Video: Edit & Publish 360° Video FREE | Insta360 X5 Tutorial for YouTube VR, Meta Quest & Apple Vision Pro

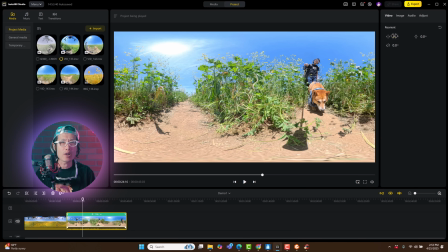Cutting from the Zhong Sha to Kimchi running forward feel a bit abrupt.
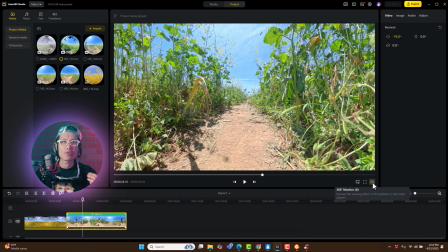And could make some viewer motion sick, especially if you are new to immersive video on Apple Vision Pro or M3.
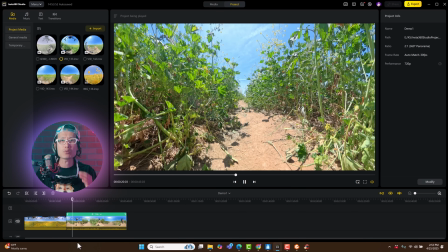We are going to fix that by adding a transition. Go to the transition tab and drop in a fake to black.
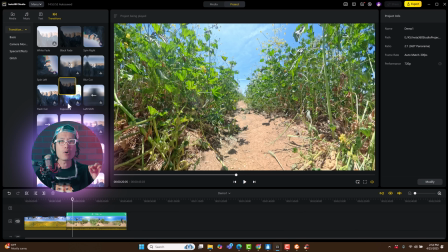Extend bit a little to mimic the natural eye blinking. Much better.
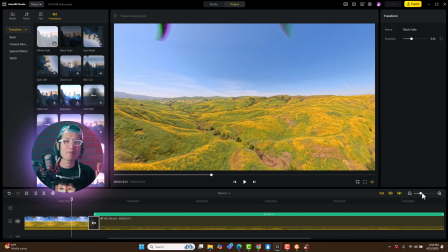If playback looks choppy, it's because my PC is proxy rendering,
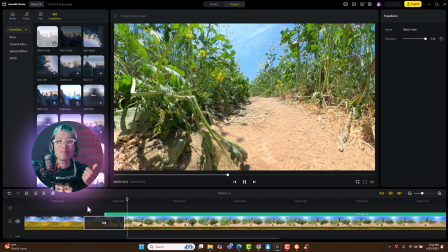speed recording, screen recording, and playing back 8K footage all at once.
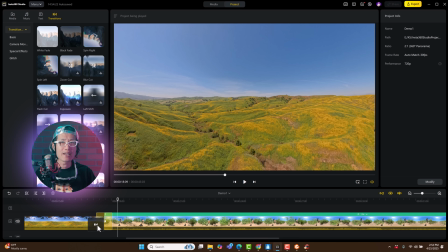But trust me, the transition is smooth. You can also use fade to white instead of black if you want to create a more shocking effect.
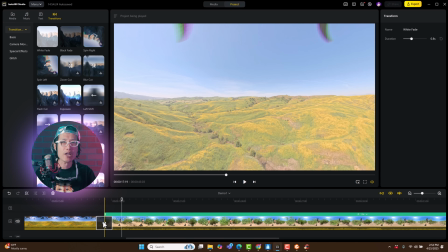Bright flash tends to alert viewers, a very good trick if you want them to really pay attention to what's coming next.
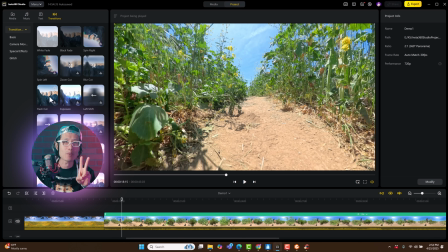These are the only two transitions that work properly in immersive 360 mode right now. None of the other work, so don't use them.
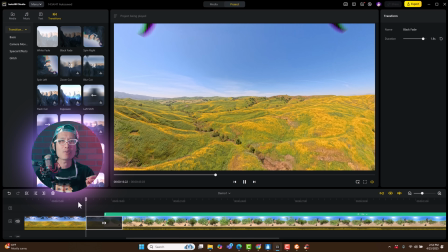I personally like fade to black because it gives viewer a natural resting moment for the next scene.
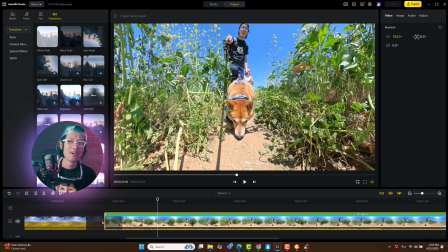Actually, I decided to pan the forward direction to face kimchi directly, because I don't want viewer to miss his cute face.
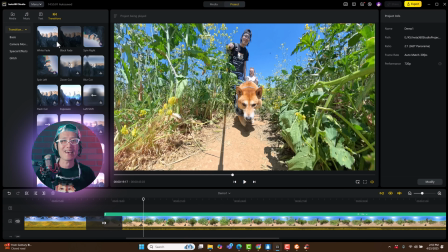This is kind of the creative choice you get to make in 360 editing. By the way, you will notice the proxy generation is done now.
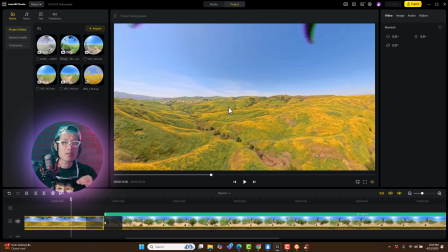The image quality looks lower, but playback is much smoother.
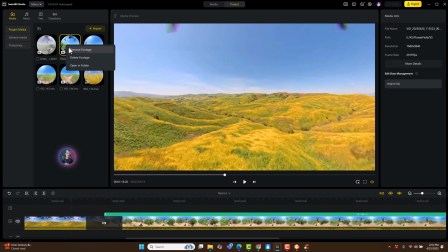That's why proxies are so important when we use them for better editing experience.
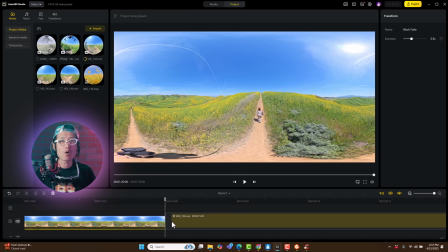Now, go ahead and add your next cut and trim it. I am going to end this story with a 360 selfie in the flower fields, just a 360 photo.
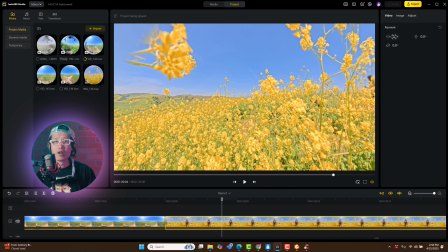You can mix 360 image and 360 video shot on the X5 together in the same edit.
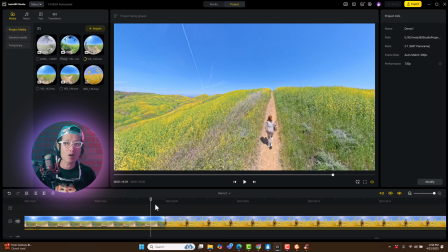Insta360 Studio handles the resolution mismatch automatically. No stitch down you need to worry about.
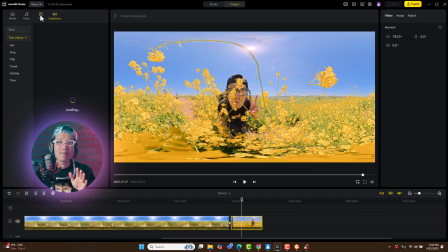Finally, let's add a text animation to close out the video. Right now, text isn't fully 360-aware yet in Insta360 Studio. So make sure your text is super tiny to avoid ugly wrapping artifacts.
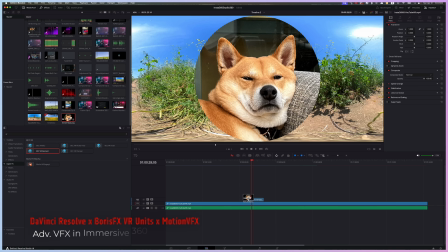I recommend keeping it small and centered. For advanced VFX like logos and better text inserts,
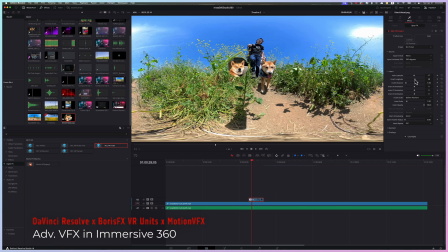you should use DaVinci Resort with free effects libraries like MotionVFX.
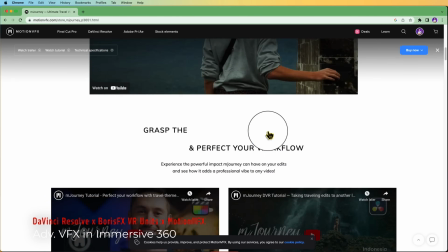That way, you will avoid any 360 wrapping artifacts and get correct distortion.
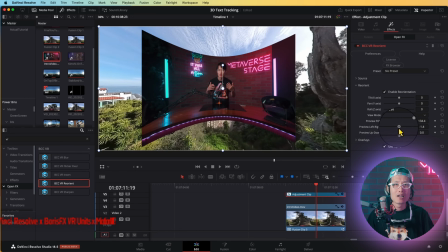If you want to learn how to do that, check out our tutorial right here.
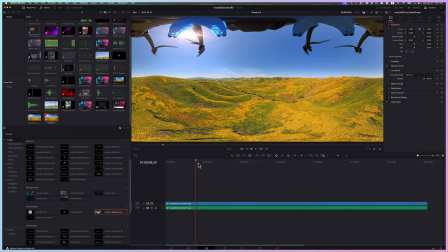You can render out ProRes from Insta360 Studio and move your edit into DaVinci Resort for final grading and VFX.
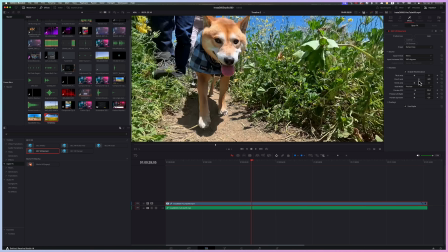Insta360 Studio is an awesome starter tool for Edelink 360 video.
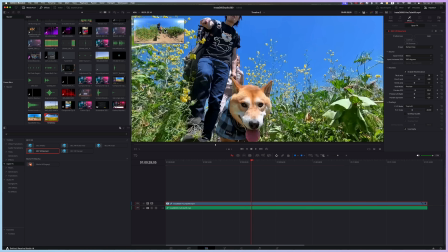But if you want professional quality, you will eventually want a professional Edelink software like DaVinci Resolve.
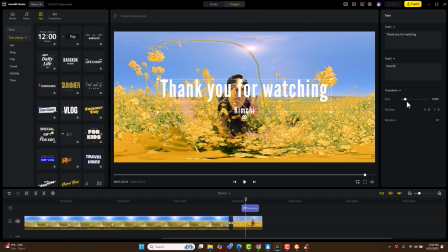We have a ton of tutorials on that. So check out the playlist down below. Extra tip. If you don't want to use paid software like DaVinci Resolve, here is the trick.
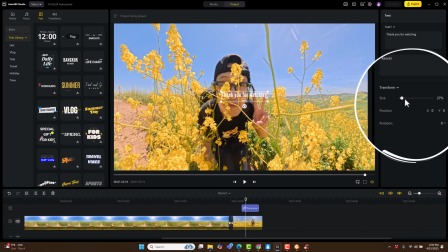Use the transform tool in the Insta360 Studio, shrink your text, all graphics, super small, Do it while it is in the 360 monitor view. Keep it small and centered. And it will look good without too much distortion. Okay, final step, render.
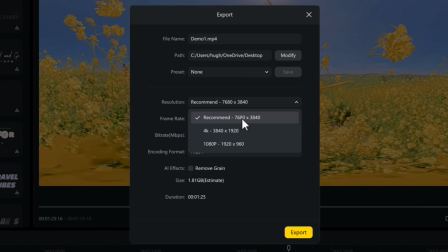Click here to go to the render page. The default recommended resolution is 76080 x 3840, full 8K.
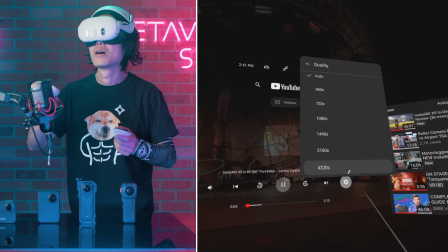Always use that. It triggers YouTube VR to display your video in 8K instead of 4K.
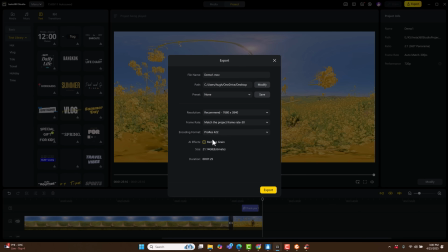You can render progress if you plan to do further editing in Davinci Resort or Adobe Premiere. But for now, we will keep things simple and use the presets.
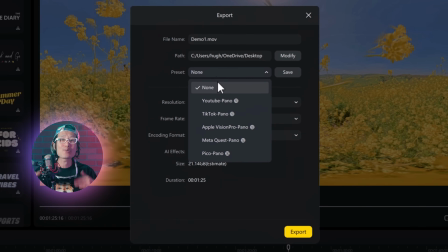Insta360 Studio already create presets for all major platforms. YouTube VR, Metal Quest TV, Apple Vision Pro, and even the TikTok or Pico VR if you are in China.
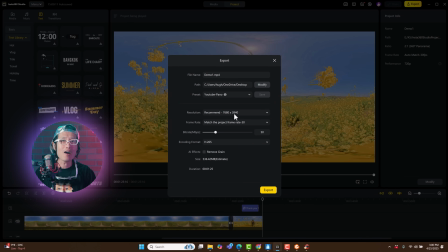Since we are going to upload it on YouTube VR, pick the YouTube panel preset.
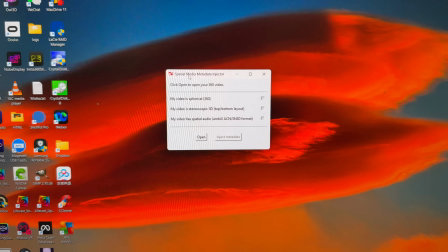Normally, if you edit in Davinci Resort, you will have to use the free Google Spatial Meta Data Injector before uploading on YouTube.